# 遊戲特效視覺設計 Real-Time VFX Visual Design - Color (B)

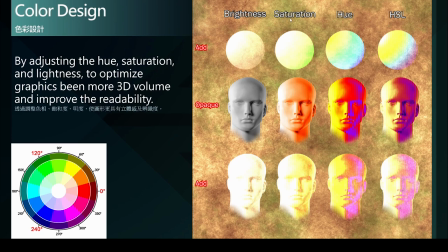[16:02]
效果就不是很好在单独调整饱和度的方法我们可以看到它的色彩呈现是这样子的一个分布由完全低饱和到高饱和甚至到非常高飽和
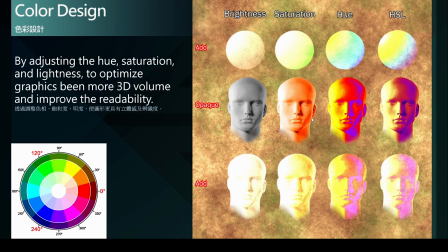[16:21]
利用非常高飽和的色彩来作为暗部的色彩藉此来呈现明暗的对比最后加色结果我们会看到这个结果对比明暗的方式要再来的保留许多细节
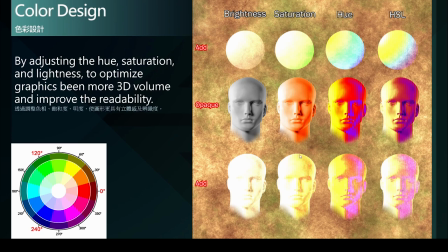[16:38]
然而还是显得缺乏细节表现而且也有点过曝的现象那接下来我们来看到利用摄像的方式来进行体积感的色彩套色
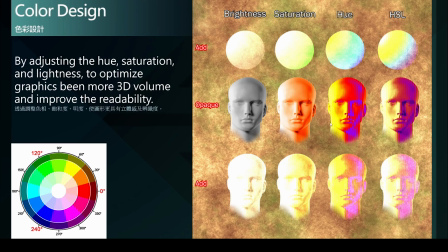[16:54]
我们可以看到色彩由高色彩吸引力的黄色对比到它的对比色紫色来作为暗部的色调而红色也就作为中间色调的一个色彩
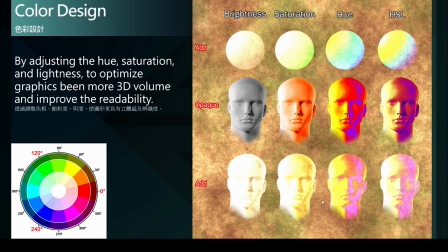[17:12]
我们在加色的环境结果下我们可以看到这样的结果保留了较多的细节而且可以看到更清楚的色彩明暗层次的变化由亮到暗那这眼窝的细节
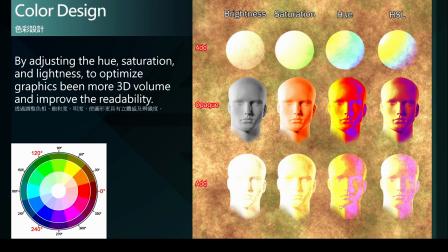[17:27]
嘴角的细节各种线条也都在这样子的调整下而得到比较好的保留然而我们还可以让这效果更好方法就是要把飽和度跟明度也一起加进来
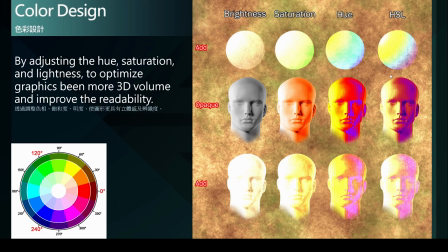[17:44]
把这HSL三个素质都调整到最适合的状态下所以在这个图像我们可以看到它原始的色彩我们利用高明度、低彩度、高色彩吸引力色相的黄色
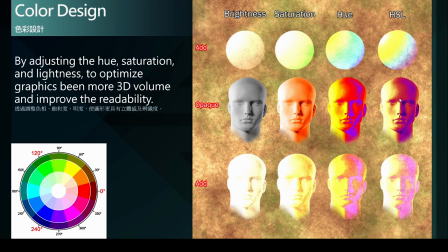[18:02]
来作为我们亮部的色彩中间过渡到它的明度开始有点下降的九红色来作为中间色调而对比色的紫色我们让它的保和度提升到最高但是它的明度降低到非常小
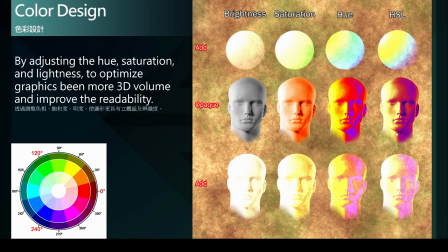[18:21]
来利用这样的方式来呈现暗部色调的效果而在这样的结果底下我们可以看到加色后的效果比起其他三组要来的提升了非常多可以保留出更多的细节整个明暗的变化也更加具有层次
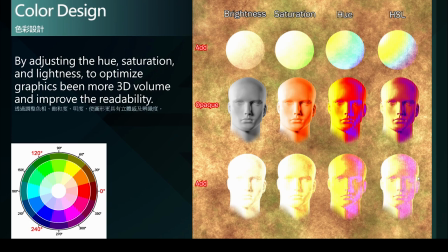[18:40]
更能呈现出这个物体原本的体积感而整个视觉的细节也都获得良好的保留不会因为套用了在土黄色的背景而导致整个图像呈现过度曝光的表现
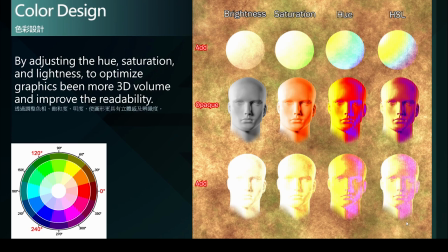[18:59]
而丢失许多我们美术精心设计的细节那就会非常可惜透过这样的色彩体积的运用就可以让我们的特效纵使在加色的环境
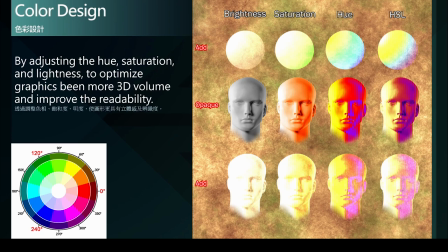[19:14]
或者在使用较强HDR色系来形成光晕效果时都可以帮助我们保留较多的细节来呈现给玩家所以透过调整摄像饱和度明度就能使图形更具有立体感
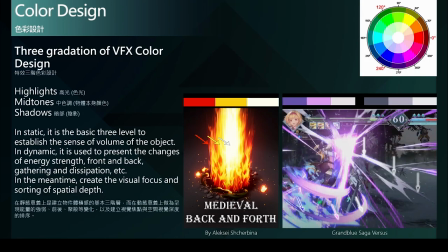[19:33]
且大大提升辨识度除了刻意营造平面纯色块2D风格的专案我相信大多数专案的视觉风格都需要呈现出物体的质量感体积感 空间感而这是透过光影色彩来达成的
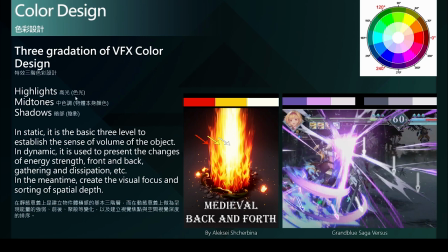[19:53]
一个物体的光影构成至少需要具备亮部 中色调 暗部这三个层次而这三个层次分别可以理解成中色调其实就是物体本身的主要颜色
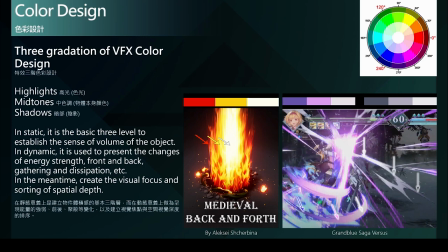[20:07]
而高光则是光的颜色在特效中也可以理解成是能量来源最强的颜色而暗部就是阴影的色彩在特效上可以理解成能量消散的颜色所以在这里就提到另一个重点就是在色彩动态意义上
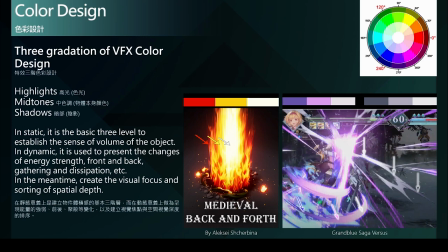[20:26]
是作为能量的强弱对比前后聚散等变化以及建立视觉焦点与空间视觉深度的排序当然可以增加更多的色阶细节但是如果要能透过色彩呈现体积感
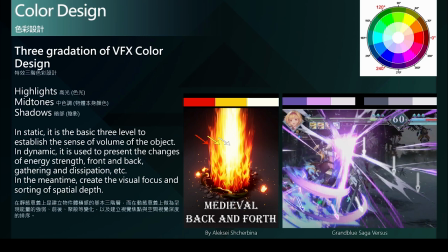[20:42]
与视觉焦点的建立三色阶是最低的需求标准一切都从这里开始延伸因此我称之为特效基础三色阶色彩设计所以在左边这两张图片的案例我们也可以很清楚的看到
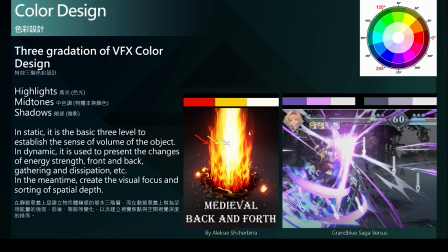[20:59]
分别有高光、中色调与暗部也就是最强能量的来源以及物体本身的主要色调以及到最后能量消散的颜色
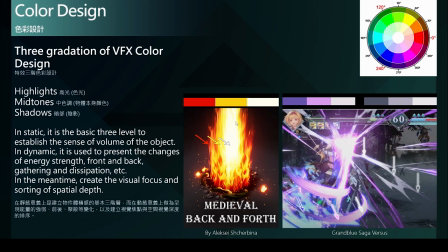[21:13]
来呈现出良好的三色阶色彩对比除了呈现出这个柱状火柱的体积感也能呈现出能量的中心以及往外围能量冷却逐渐消散的视觉效果
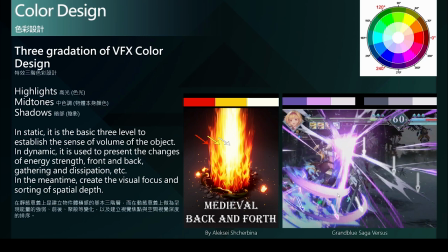[21:31]
包含这刀光旋风效果也都是一样的概念中间核心是能量最强的部分所以呈现的是高光色彩的表现很快的就进入到色彩这物体本身的主要色彩
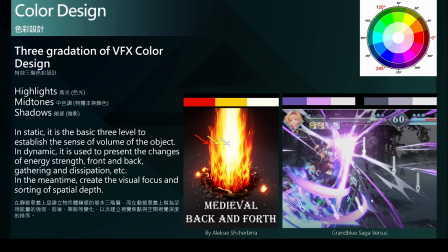[21:50]
以及到末端要消散的暗部色彩这个呈现也都是很标准的三色阶色彩的安排那只是说再去如何细分色阶与色阶之间的过渡
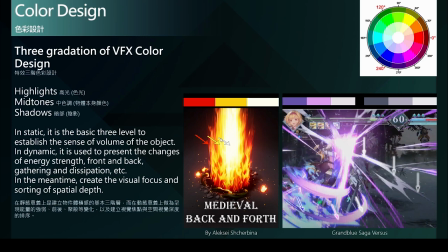[22:08]
程度到底到什么样的程度更加的平滑或是是更加的锐利
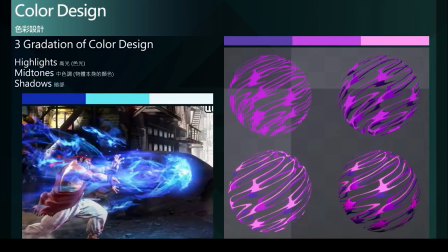[22:15]
在三个色阶中去做变换接着来看到这两个案例也是一样利用三色接色彩设计来进行那在快打旋风的气功弹中我们可以很清楚的分辨出三组颜色
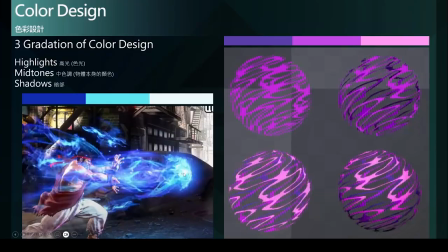[22:32]
分别是能量最强的中心的高光白色以及气功弹本身的主体颜色水蓝色还有最后能量消散的深蓝色而利用这三组颜色清晰的色彩对比
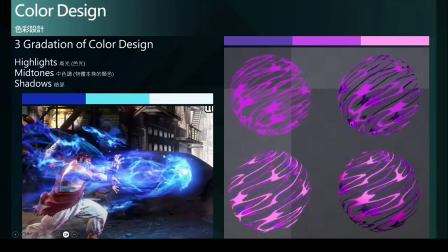[22:51]
来帮助我们视觉焦点可以更精准的停留在气功弹的前端但是眼角余光又可以感受到能量的消散来辅助这个气功能量的强大以及危险性
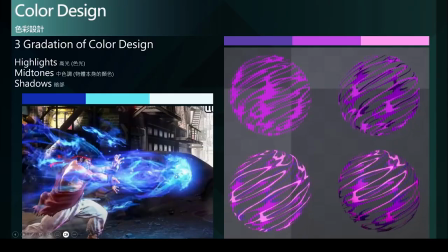[23:08]
那在整个动态的移动过程中我们的目光也就会跟随着这高色彩吸引力的部分而跟着移动那在右边这个案例呢其实是一组纹理在一个球体表面流动的效果
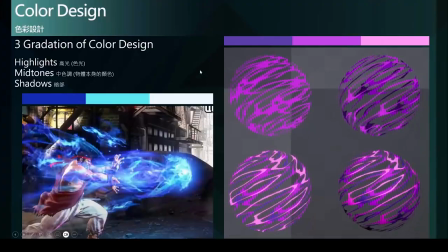[23:28]
那我们可以看到左上角这一颗我们没有做任何的色彩变化就使得整个效果显得非常的平面而球体的体积感也相对比较弱而右边这颗以及左下角这颗我们进行了一些颜色的调整
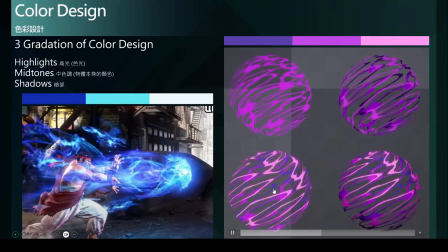[23:47]
从明度去做出变化以及摄像去做出变化我们可以清楚地看出有三个层次的流动而分别是远中近三个距离哪怕是只是透过摄像来调整
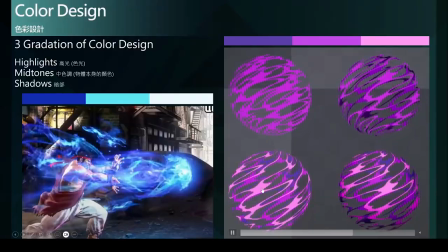[24:04]
也一样可以得到这样一个三个层次的视觉效果而且具备了整个球体的体积感以及空间深度的一个表现